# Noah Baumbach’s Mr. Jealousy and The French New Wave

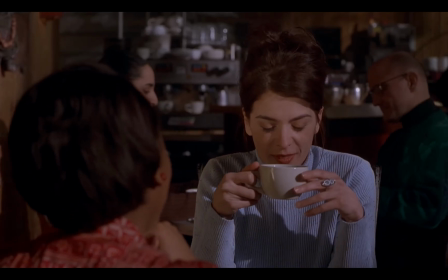In this video, Noah Baumbach's acclaimed Oscar-nominated writing and dialogue will take a backseat to the aesthetic of his second feature film,
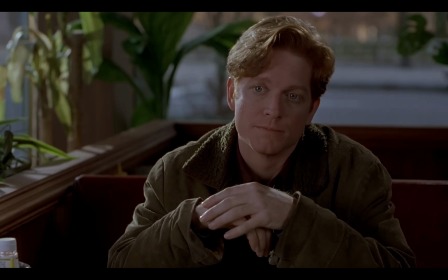1997's Mr. Jealousy.
I joined Dashiell, Ramona's ex-boyfriend's group therapy.
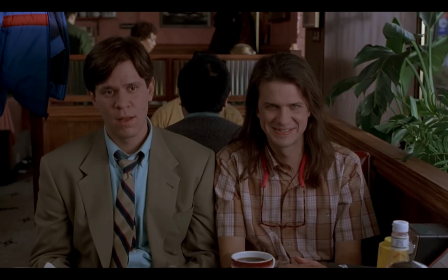Oh my God. Nice. You mentioned you'd been jealous in the past.
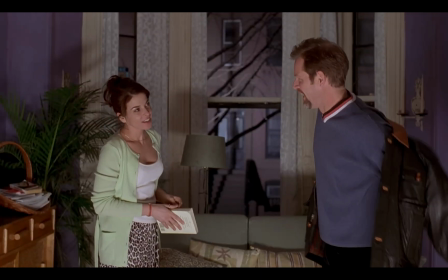Why don't you talk about that? I just had to come by. Forget the multiplexes.
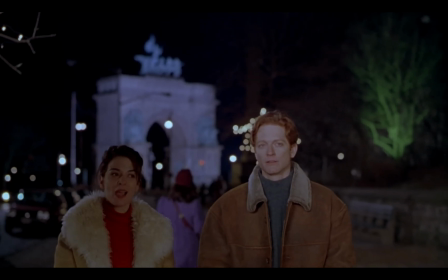Run to the art houses. Eric Stoltz and Annabella Sciorra in Mr. Jealousy, the real green-eyed monster.
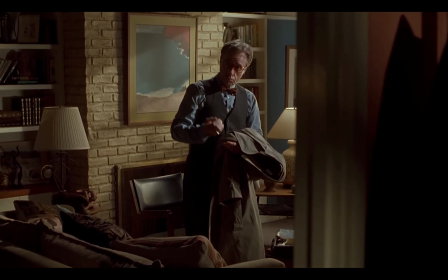Though not a commercial success, Mr. Jealousy's French New Wave-inspired style, full of musical quotations,
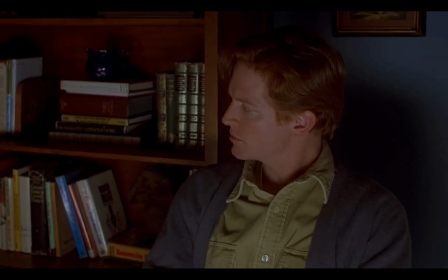iris shots, and jump cuts, sets itself apart from all of Baumbach's other works.
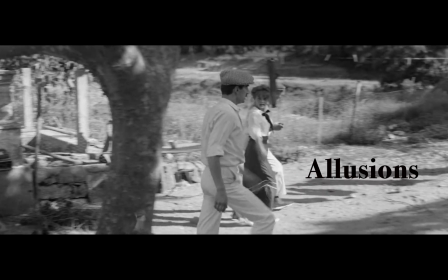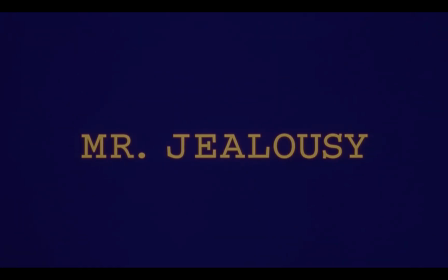Georges Delaroux's Vacances from his score for Jules et Jim plays as the opening title fades.
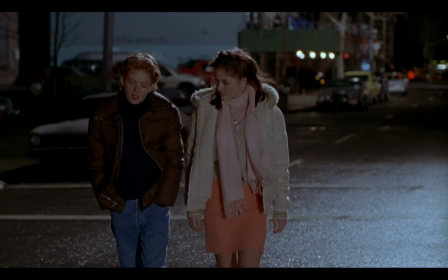The allusion to Truffaut's movie continues in the opening montage accompanied by narration.
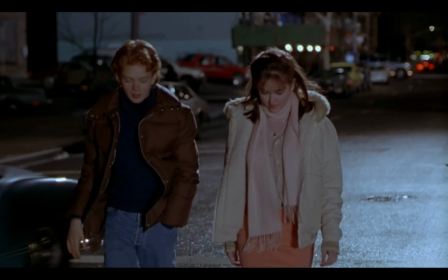When Lester Grimm was 15, he went on his first date with a classmate named Paulina.
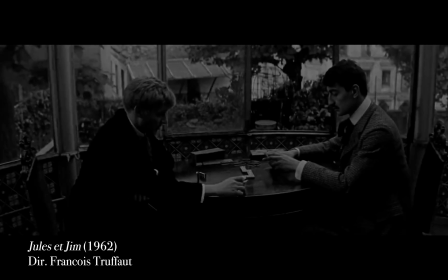At the beginning of Jules et Jim, a narrator tells the origins of Jules and Jim's friendship.
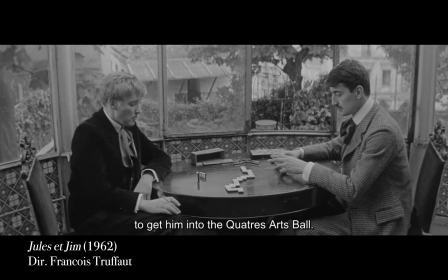In Mr. Jealousy, the narrator, Baumbach himself,
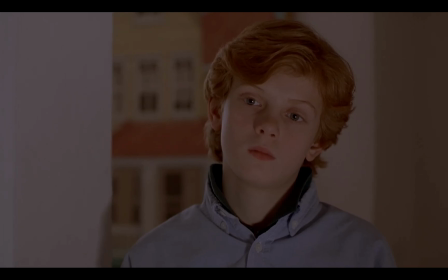explains the origins of Eric Stoltz's character, Lester, and his jealousy.
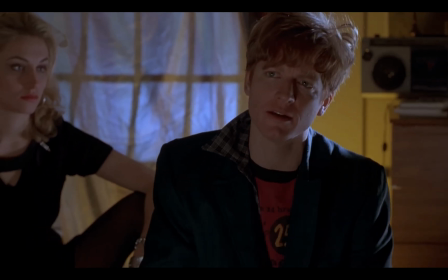In college, senior year, Lester's girlfriend of 9 months, Ariana, enjoyed comparing Lester to her previous lover.
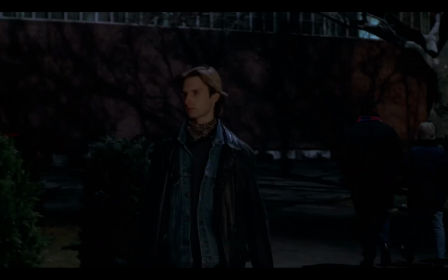Both feature narration that feels like a person talking fast because they're excited to tell you something,
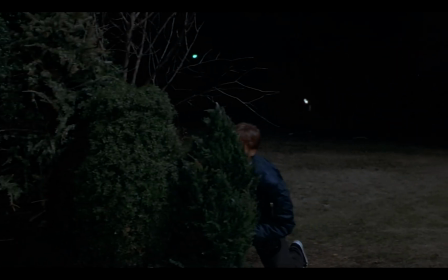and you know you're missing some details but don't want to stop them because they're so excited.
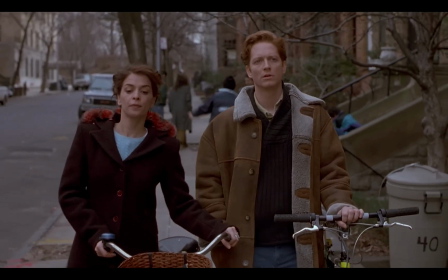As characters in romantic comedies do, Lester and Ramona, played by Annabella Sciorra, hurt each other over the course of the movie.
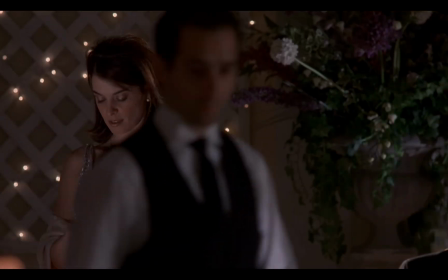When Vacances plays again in the final scene,
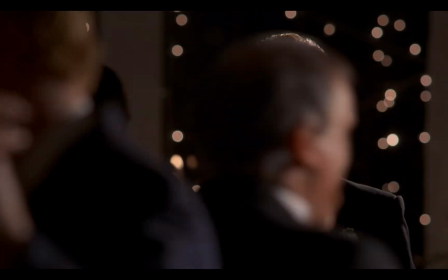it emphasizes how much Lester has changed from the jealous guy in the opening montage.
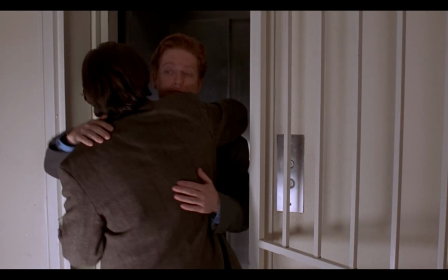Baumbach's opening allusion and narration throughout contribute to the movie's literary feel.
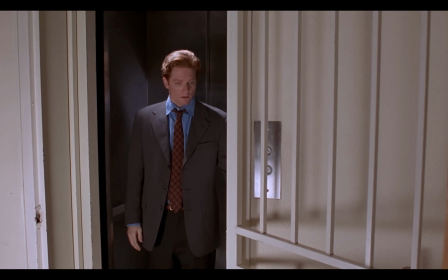Lester could actually feel the world spinning out of control.
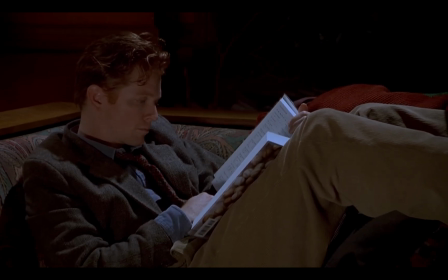When reading authors like Ezra Pound or James Joyce, if you do not understand their allusions and references, the pieces often fall flat.
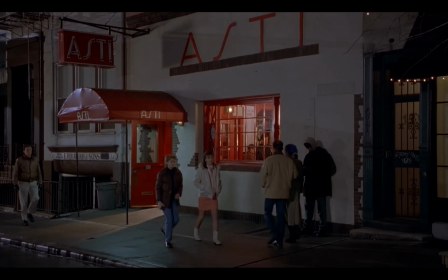Here, whether or not the viewer recognizes the song's origin or the inspiration for the montage, it doesn't impede their understanding.
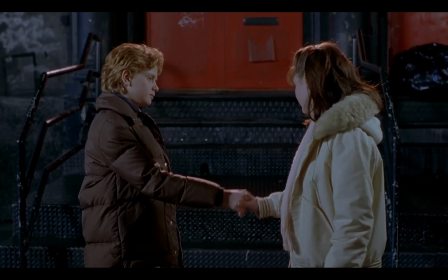The song's tone, romantic, light, and playful, translates, and the same is true for the montage's style.
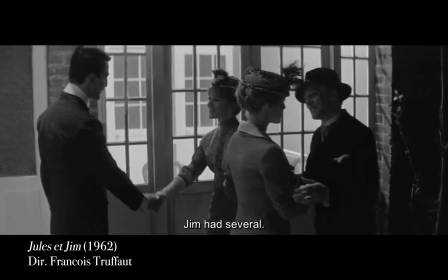If the viewers do recognize the audio or visual allusion, it evokes the spirit and energy of Truffaut's movies.
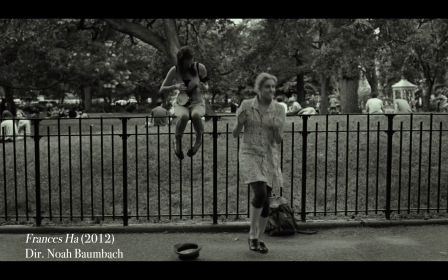Baumbach opens Frances Ha with a similar montage set to a different Georges Delaroux song and uses more of his music throughout that movie. In his Mr. Jealousy review, Roger Ebert remarks, he gets the iris shots and narration from Francois Truffaut. But beyond homage, why does Baumbach use iris shots in Mr. Jealousy?
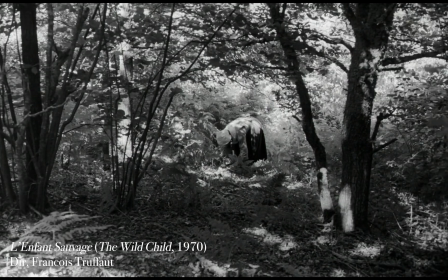Though you've probably seen iris shots before, here's the simplest definition from the Columbia Film Language Glossary.
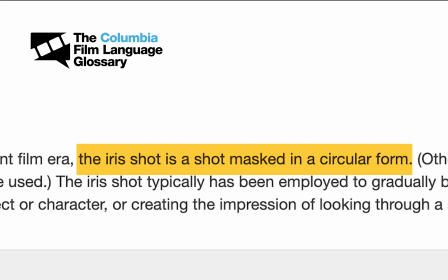The iris shot is a shot masked in a circular form. There are two kinds of iris shots.
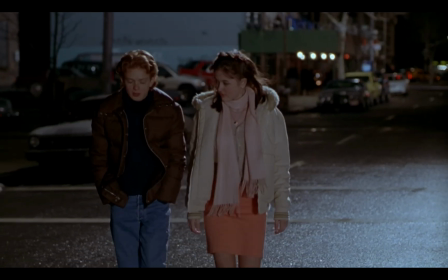A shot that begins with a small circle or other shape and expands is called an iris in.
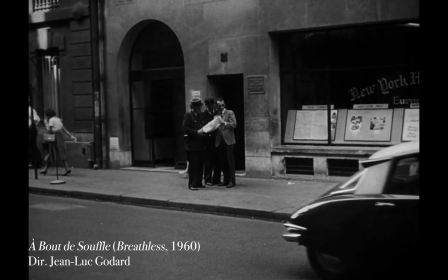When the shot size shrinks to a shape or often a black screen, this is an iris out.
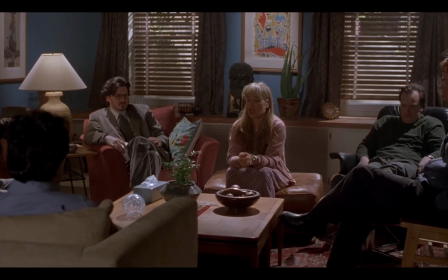When Lester lies to Dr. Polk, played by the late Peter Bogdanovich,
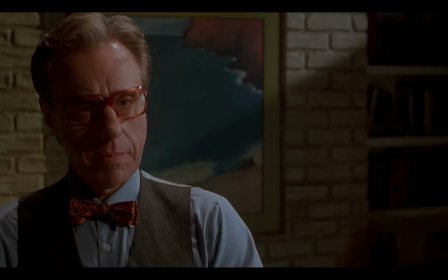the iris shot isolates their handshake, thus emphasizing Lester's dishonesty.
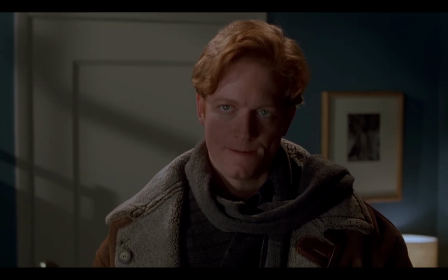My name is, Vince. Dr. Polk.
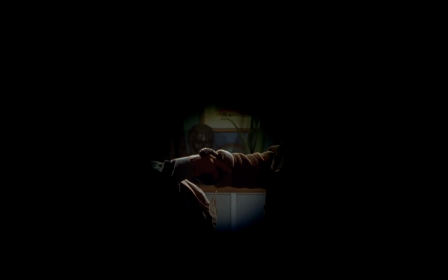Howard Polk. Pope?
But wouldn't a close-up create the same effect? Other than being less conventional, the iris shot here is playful, like a wink to the audience.
This moment is important and is going to get Lester in trouble.
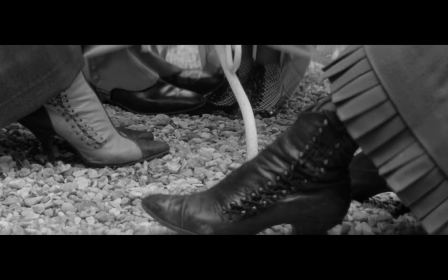Like his use of Delaroux's song, Baumbach also bookends the movie with iris shots.
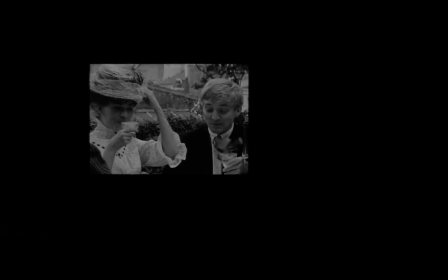This symmetry of shots creates a storybook feel. The story opens with an iris in, once upon a time, Here's how it all began.
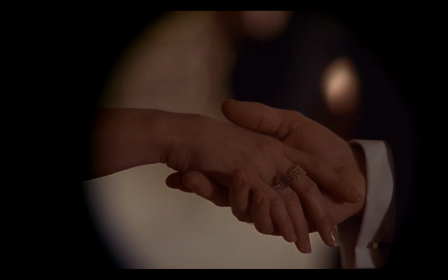Simple enough. and closes with an iris out, happily ever after.
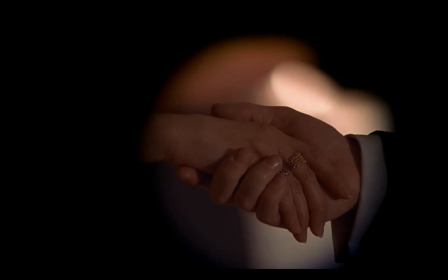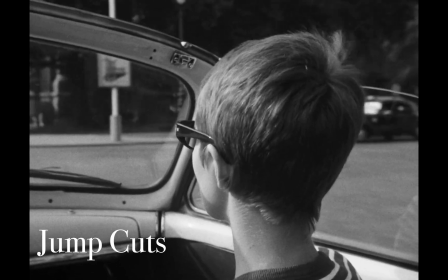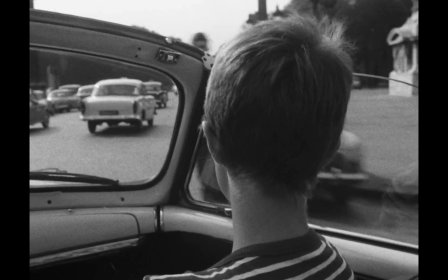Hélas, hélas, hélas.
Jump cuts are another editing technique popularized by the French New Wave, most notably by Jean-Luc Godard,
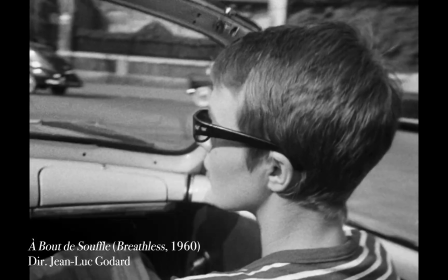that Baumbach uses throughout Mr. Jealousy.
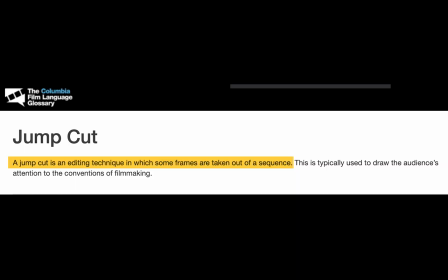Filmmakers achieved this look of jumping forward in time by removing frames from a sequence.
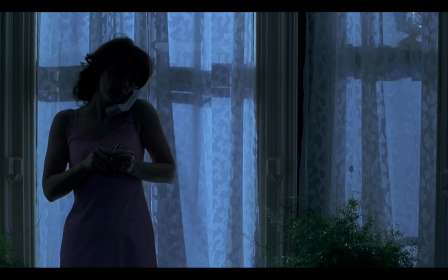Baumbach uses jump cuts as a means of indirect characterization.
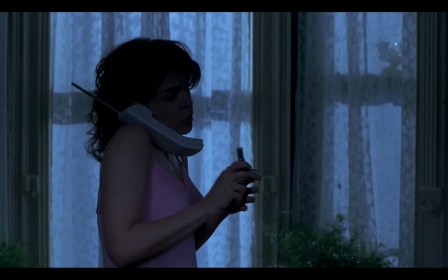Ramona first appears on screen putting on makeup and juggling multiple phone calls.
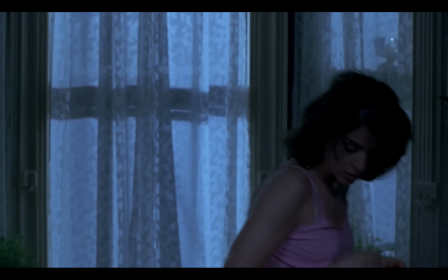The jump cuts accentuate her scattered, multitasking personality.
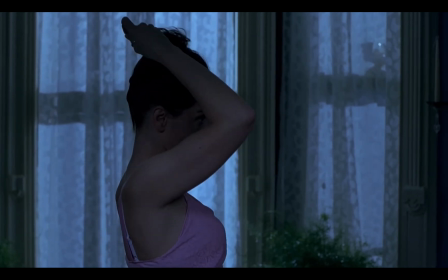But she did have trouble saying no. And as a result, wounded friends called her, and she took on more than she could handle.
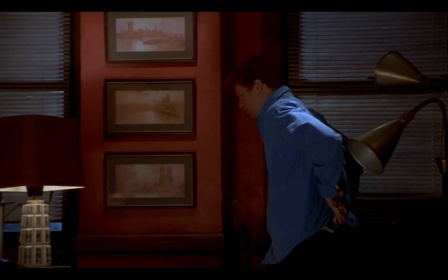Hello?
When Lester's mind races after therapy, the jump cuts show his inability to focus.
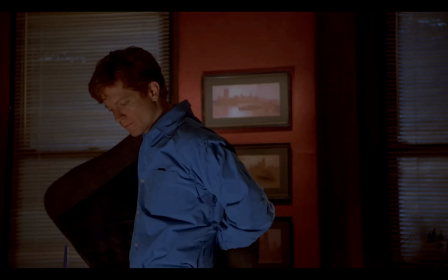Confirming that the X was indeed an existing human being turned Lester's thoughts to darker things.
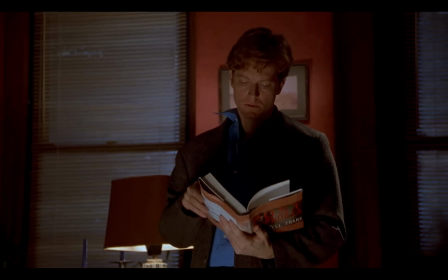Lester could only bring himself to glance at the book, to read a little at a time.
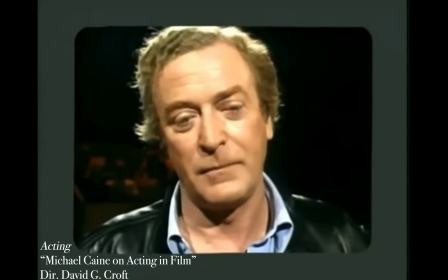In this clip from Michael Caine's acting series, he discusses how excessive blinking on camera affects viewers' perceptions of characters.
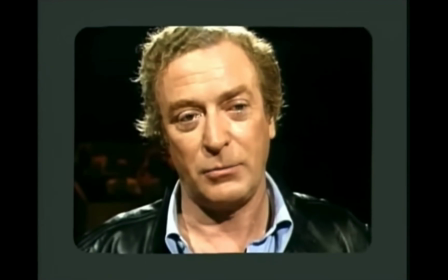But if I'm talking to you, and I don't blink, and I just keep going, and I don't blink,
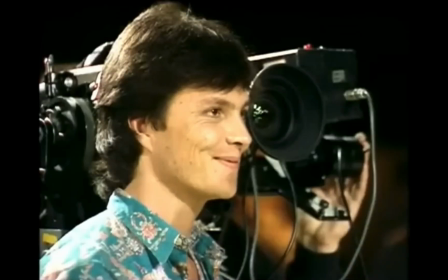and I keep on going, and I don't blink, you start to listen to what I'm saying.
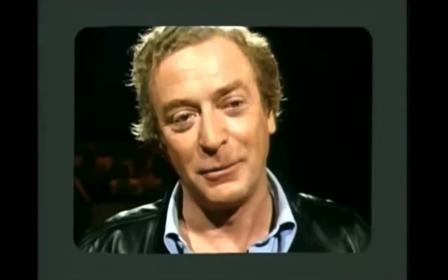And it makes me a very strong person, as opposed to someone who is sitting there going,
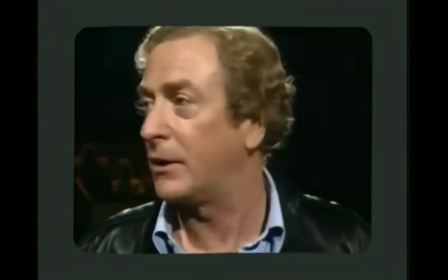which is someone who's completely flustered.
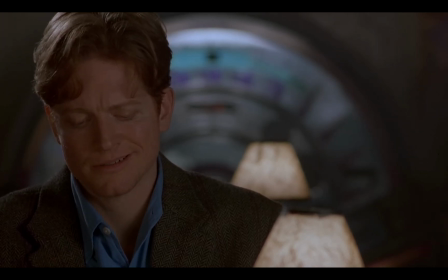Though Lester looks relatively calm in this scene, his doubts about Ramona's past, combined with the jump cuts,
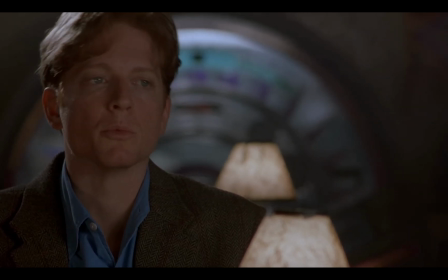create the same effect as excessive blinking, and suggest that he is, to use Michael Caine's term,
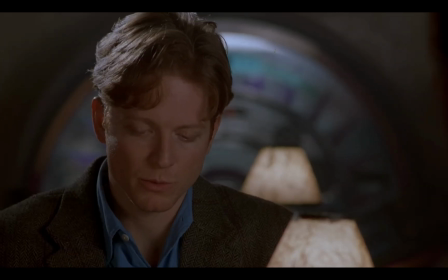completely flustered.
Okay, fine. There are 26 men who have made tender love to my girlfriend.
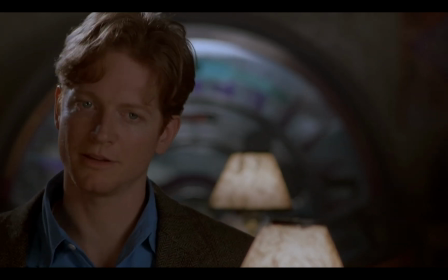I mean, being in therapy really opens up these feelings.
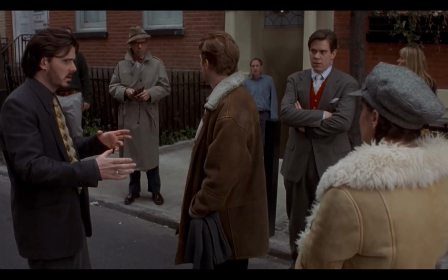Building around a screwball premise with tools from the French New Wave, Baumbach creates a memorable, stylized comedy.
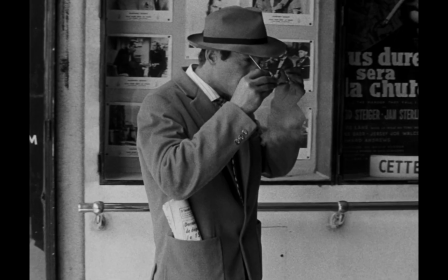He uses iris shots, jump cuts, and allusions as a means of characterization and engaging with the ideas and techniques of his favorite filmmakers.